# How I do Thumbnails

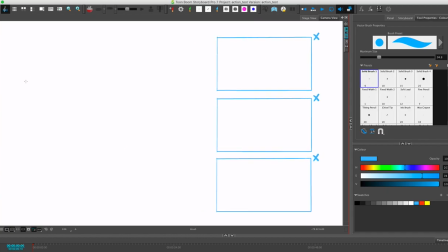what I what I try to do so for for crazy action angles well how can I put this uh I think in order to get really interesting angles well first of all you know the
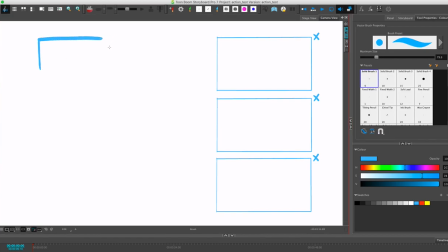most like basic ones are going to be like um like a down shot you know like down shots always look really good if you want someone to feel like they're in trouble um or upshot if you want to to have someone feel like they're winning
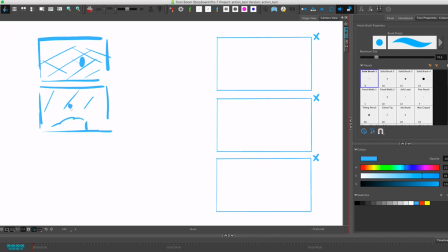um so these can be uh you know like these are like little characters right these little like uh inverted exclamation marks so this is kind of like um your basic setup i'm gonna try you know what I'm gonna I'm
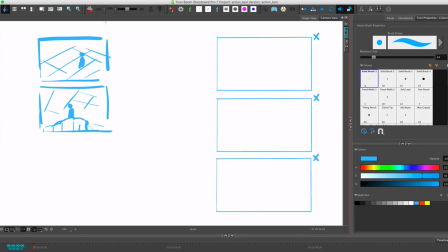gonna try to find a way to show kind of maybe this one is gonna have like a triangle head you know triangle versus round so we know who's who and we're gonna make it like Dragon Ball it's gonna be
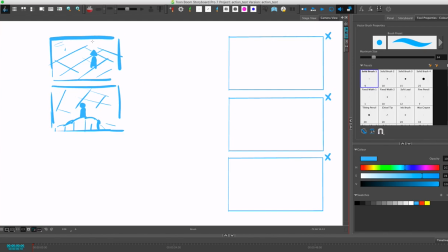like in the desert or something because that's also the thing is like you can when you practice boards I think it's really like the best thing to do is to practice with like easier
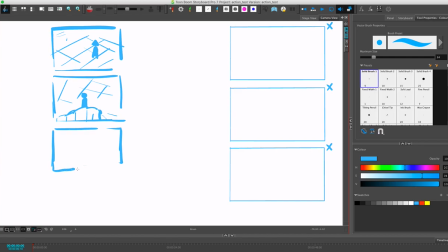prompts so deserts are great um because like it's not gonna make it too hard on you for for backgrounds and um and that's why in a lot of anime like you know Dragon Ball or like Naruto or like um i don't know there's
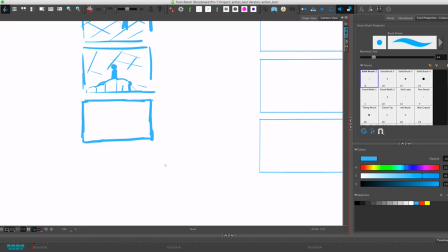countless animes where they battle in the desert um i i think when they have like the crazy action uh they want to have a lot of animation because when you have the camera moving around that's
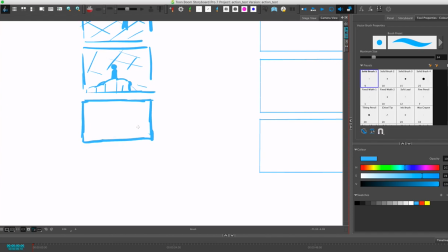what's kind of gonna give you uh that sense of like speed and and spectacle because an action sequence usually doesn't have a whole lot of story like an
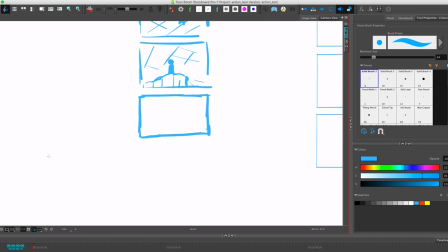action sequence like you know when i mean story is like kind of like like advancing the plot um but action isn't so much about plot it's it's about like spectacle as in um you know like when you're going
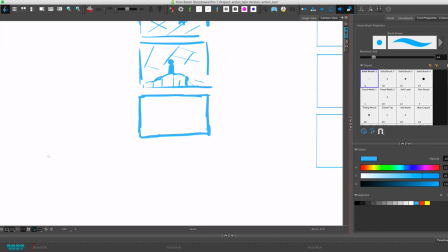to fireworks show like they're like there's no story in a fireworks show all you're looking at is like how spectacular it is or when you're going to see something like Cirque du Soleil is like uh you're not there for the story you're just there to see like the crazy like stunts right so
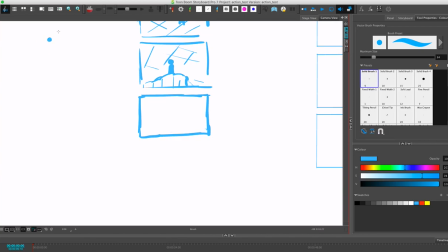the I think definitely for for me at least the way I look at action is just like so spectacle in terms of um like action um stunts and
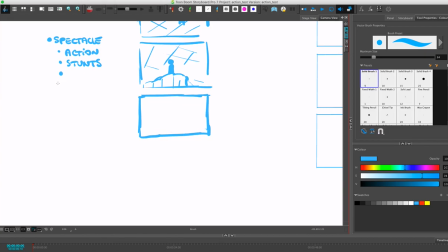i think uh and i said uh like movement right you know like so movement you can get through like character animation
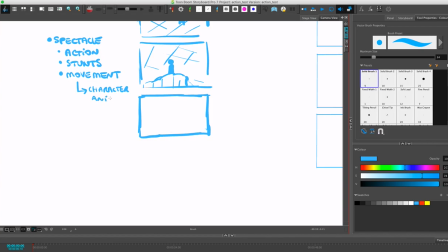and you can also get through a camera
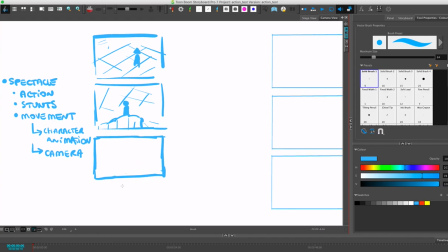so I think for example like I kind of like did my setup like oh so this guy it's gonna be triangle versus realm um and here we're kind of like just from shot one and shot two